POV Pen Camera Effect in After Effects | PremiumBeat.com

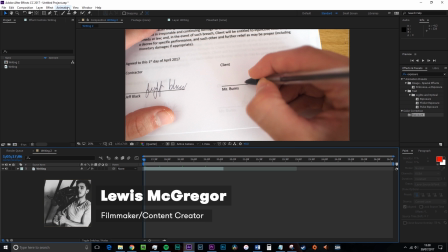0s
Hey guys, Lewis here with PremiumBeat.com with an After Effects tutorial on how you can create a pen POV shot. First, let's have a look at this clip from Breaking Bad.
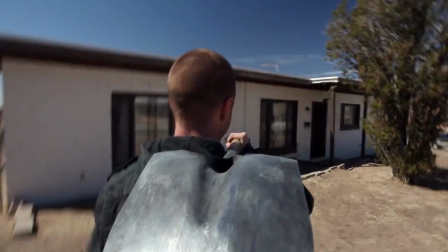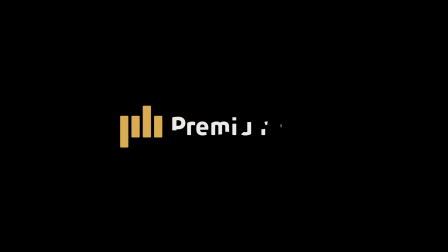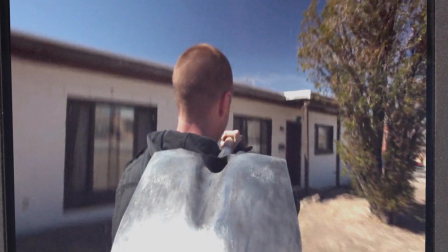21s
So what have we seen here? The camera was attached to an object to give the scene a unique point of view.
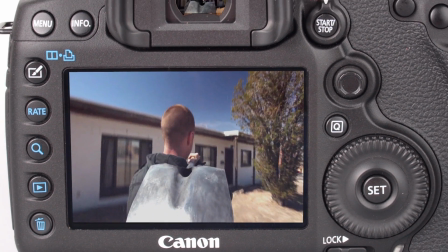27s
With the advancement in camera technology and a decrease in camera size,
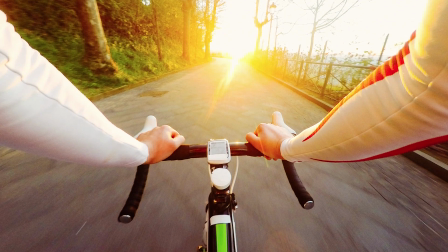31s
filmmakers have been able to place cameras onto objects and into areas that would have otherwise been impossible, such as a shovel.
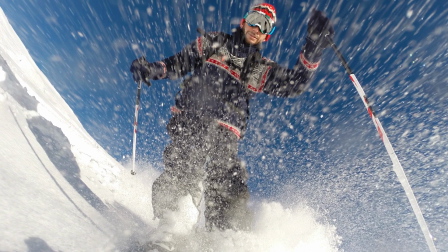38s
Today we're going to do something similar, but we're going to cheat a little and use After Effects. Here's the scene.
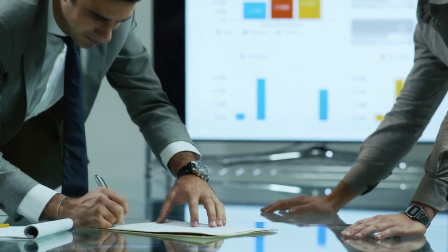44s
Jeff is about to sign a contract which he thinks will help him, but instead it's going to bring him impending doom.
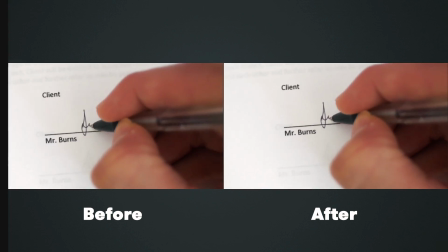50s
So what we can do is use the idea of attaching the camera to a pen for a unique perspective on this particular moment.
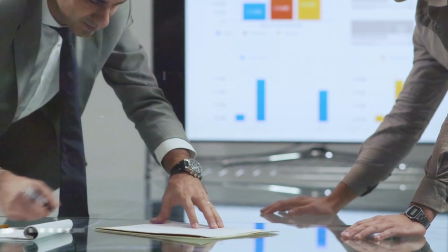57s
Now, I know what you guys are thinking, those two pens aren't the same, and you're right,
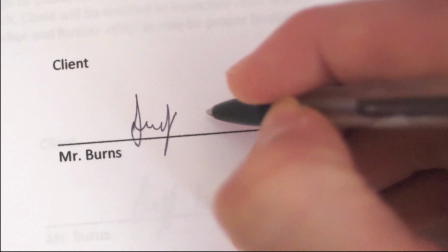61s
but we're working with a budget here, guys, so, you know, and secondly, I have no idea what this says. It was supposed to say Jeff, but it kind of looks like juice, but sort of misspelled. It's been at least 10 years since I last picked up a pen, so you just gotta work with what we have, you know.
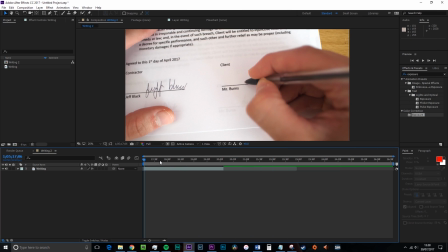74s
So here's how you do it. First, open up After Effects and import your footage. As a side note, before we jump into the tutorial, if you know that you intend on applying this effect when filming, you want to make sure that you have a clear shot of the pen tip and to make sure that it stays in focus throughout so we can track it easier in post.
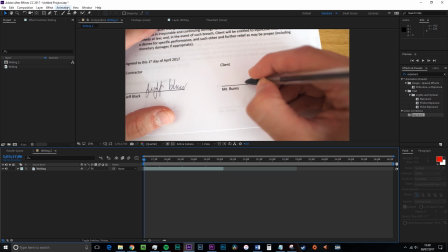92s
For the sake of this tutorial, I shot it in 60 frames per second to negate the motion blur. You also want to film at the highest resolution possible because we will be cropping the shot. And most importantly, you want to make sure the camera is framed so it looks like the camera is on top of the pen to some extent.
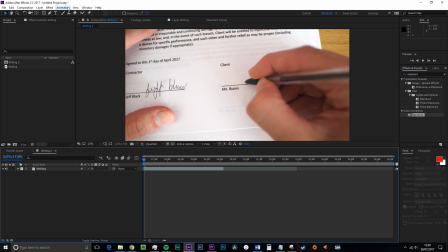109s
So we're going to create a new composition with the footage and find where the pen first touches the paper to where it ends.
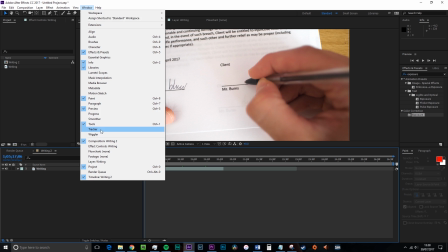115s
If the tracker panel isn't open, you go to Window and select Tracker, then hit Track Motion, and you'll be taken to the layer window.
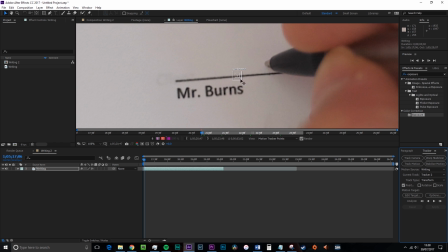123s
Set your track point at the nib or tip of the pen, and then hit Analyze Forward.
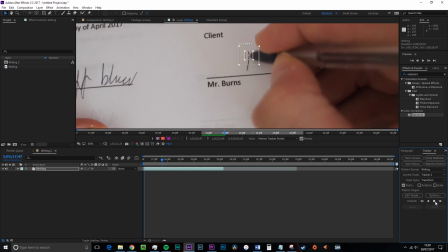127s
Now the tracker does have a slight bit of trouble following the tip, because as the ink hits the paper and the pen moves away,
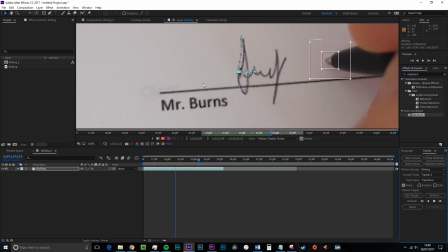133s
sometimes the tracker thinks that the black ink is actually the pen tip. So you're going to have to go back and manually adjust the tracking if needed.
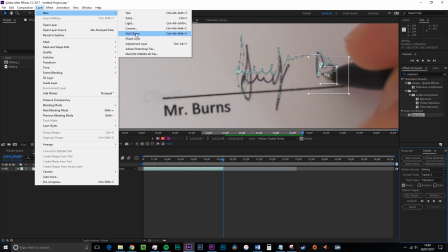141s
When you have successfully tracked the motion, create a new null object and make sure that it's the target and hit apply.
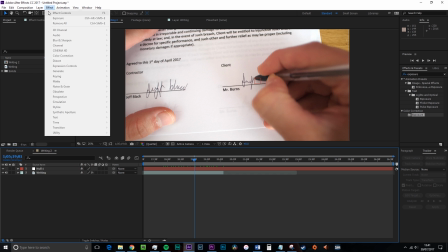147s
We are then going to add a new camera layer. The default setting is fine.
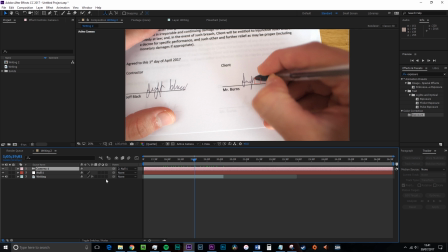151s
And we're going to parent the camera layer to the null object. And to make the magic, we then need to turn our pen clip into a 3D layer by clicking this icon.
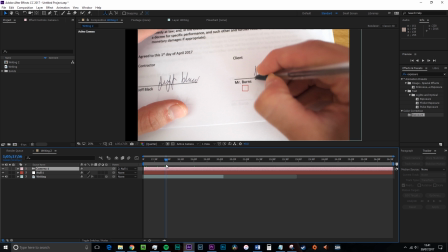159s
We now have the camera following the tip of the pen as if it was attached to the pen itself.
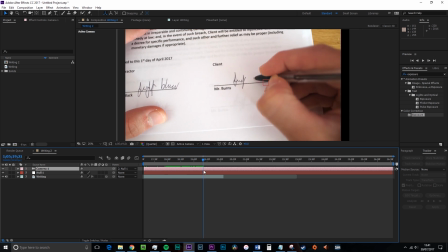164s
However, we have a video clip that now jumps around the composition and shows a lot of negative space.
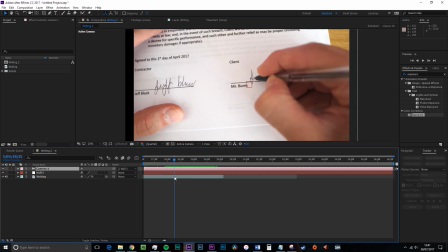169s
As I said, it is better to film in 4K if you have that option, so we can simply change the composition to 1080 and crop and scale the footage.
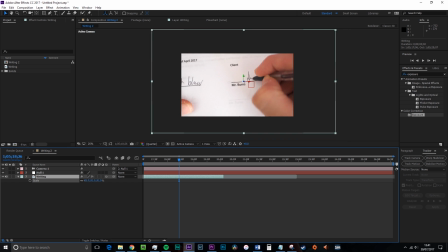176s
If you don't have the option of filming in 4K, try to frame your shot with a bit of open space. So there we go, it's a very simple but cool technique. I hope you have enjoyed this tutorial.
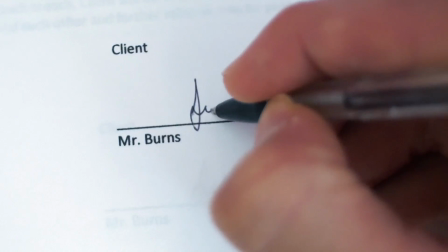186s
You can license all of the music and sound effects used in this tutorial at premiumbeat.com, and you can find more tips posted throughout the week on premiumbeat.com/blog.
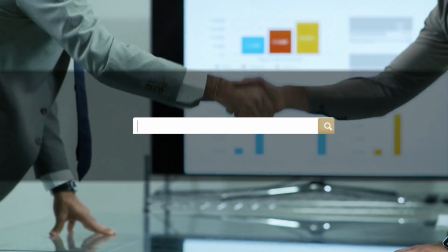194s
Until next time.